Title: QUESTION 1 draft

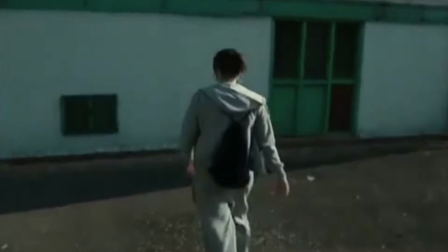(0:05)
Conventionally, social realism dramas use many long shots to connote emotion to be convincing and realistic as well as hard-hitting. The long shot portrays the character's feelings in Fish Tank of loneliness and isolation,
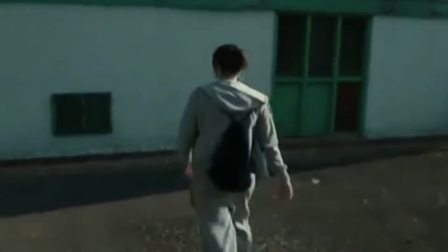(0:18)
possibly the feeling of being marginalised in society. There's also a number of long shots to establish a certain setting of council housing estates in high-rise flats in urban areas,
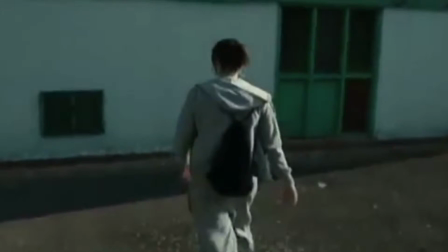(0:29)
which are the most conventional settings used in British social realist films. Furthermore, the viewer will then instantly be able to identify the setting as being typical for our genre and will recognise it as a key setting.
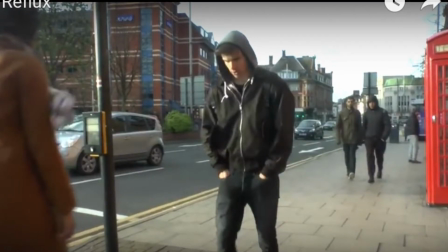(0:43)
Similarly, we use a long shot of our main protagonist to connote his isolation.
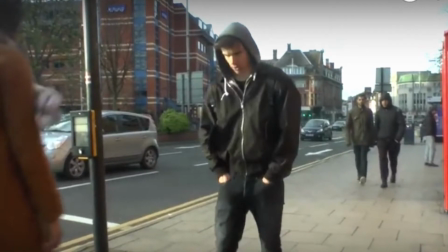(0:50)
Through this long shot, you are able to identify the city to connote an urban environment, which is a stereotype that working class people tend to be hardworking,
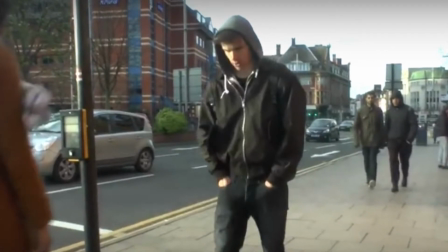(0:59)
similar to Fish Tank, where working class people tend to live.
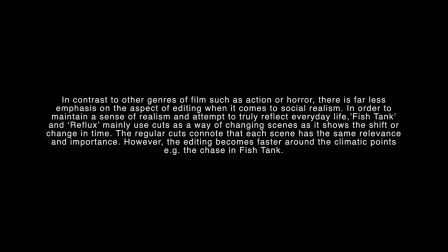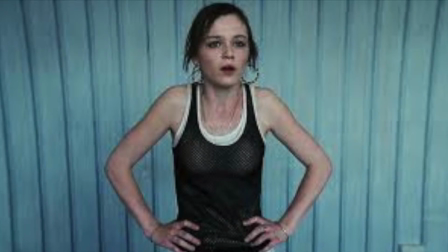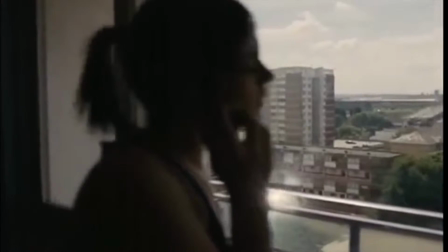(1:24)
Social realism films tend to be shot in natural light, so it makes the film appear as realistic as possible to the audiences. The lack of artificiality in Fish Tank offers a clear sense of realism clarity,
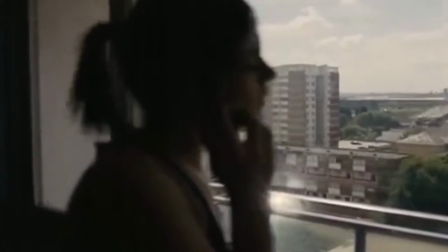(1:36)
meaning that therefore the audience will feel a greater sense of connection with the film's storyline and characters.
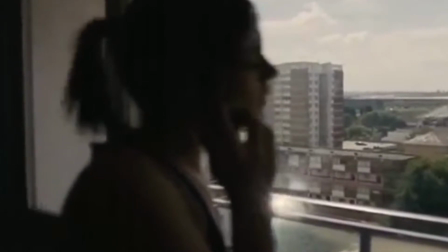(1:42)
This increases personal identity. In this shot, the shadows connote that the problems of young people who live in the highly lighted areas,
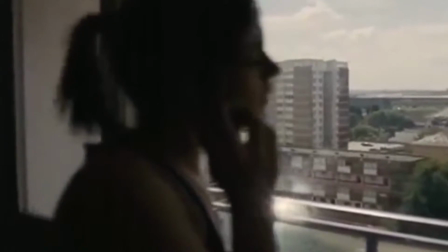(1:51)
which the council states, and links them with the things such as crime and drugs. This is stereotypical as crime is associated with the people in the working class.
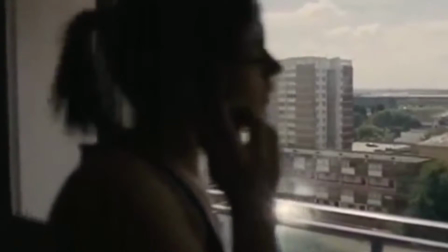(2:00)
This is conventional for a social realism drama to highlight the social issues of society of which Reflux and Fish Tank meet.
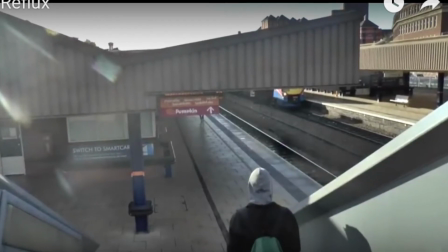(2:08)
Likewise, in Reflux, the lighting is natural to connote the organic nature of the film.
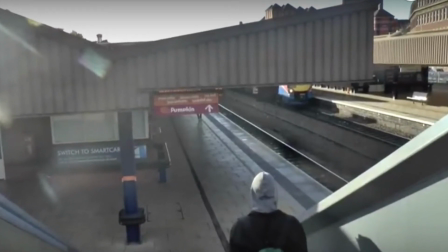(2:13)
It also makes the viewer feel uncomfortable as it contrasts the sense of bleakness and highlights themes such as pressure and loneliness.
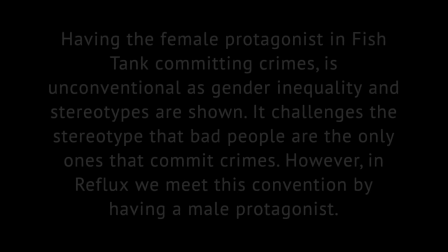Both titles use white writing in order to connote the dominant ideologies shown in the film, such as the innocence of the working class because the white connotes purity. In Fish Tank, it has the white writing against the black background to foreshadow Mia's, who's the main character's longing to break free from her social circle and the area she lives in.
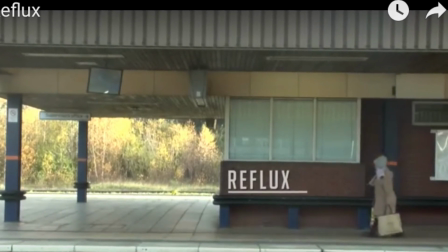(3:02)
In Reflux, the writing is against a brick wall to connote an urban environment and the ideology that he blends in and is rejected by his own family.
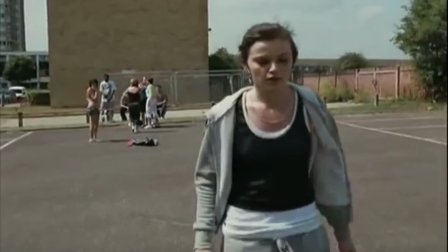(3:10)
The costumes depend on the social group that is presented within the film. If presenting youth in British social realism, the costume will most likely be tracksuits and trainers.
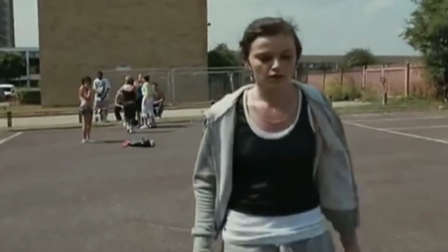(3:20)
This is clearly what Mia is wearing, which is part of the chav stereotype of the working class, which has extremely negative connotations.
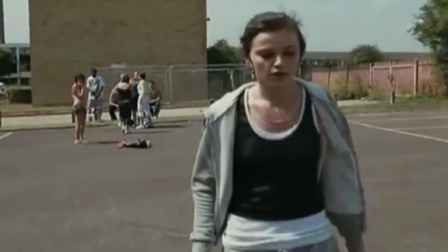(3:29)
This type of clothing is chosen as it immediately gives the audience the impression that the wearer is involved with criminal activity,
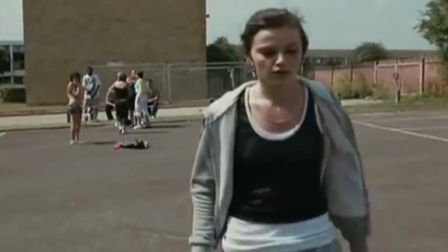(3:36)
such as drugs or aggressive violence, and this stereotype has been repeatedly enforced in the 21st British social realist films such as Bullet Boy and Adulthood.
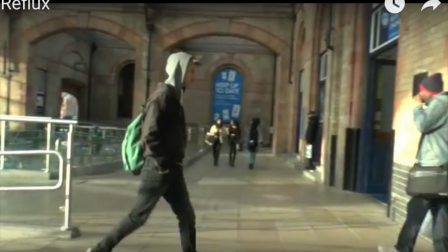(3:46)
Likewise, in Reflux, Ethan wears a similar clothing, and in particular the use of a hooded jacket acts as a further
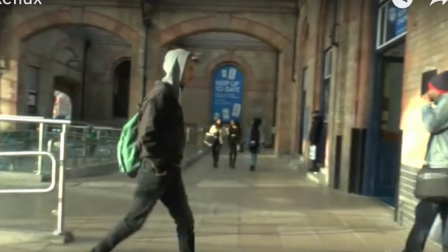(3:54)
representation of a reckless and violent youth within the working class, as it is used to represent gang culture.
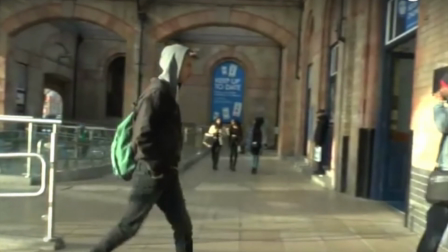(4:00)
With the hood over his head and the jacket, it also connotes that the character is shady and dangerous, as they are attempting to conceal themselves from society.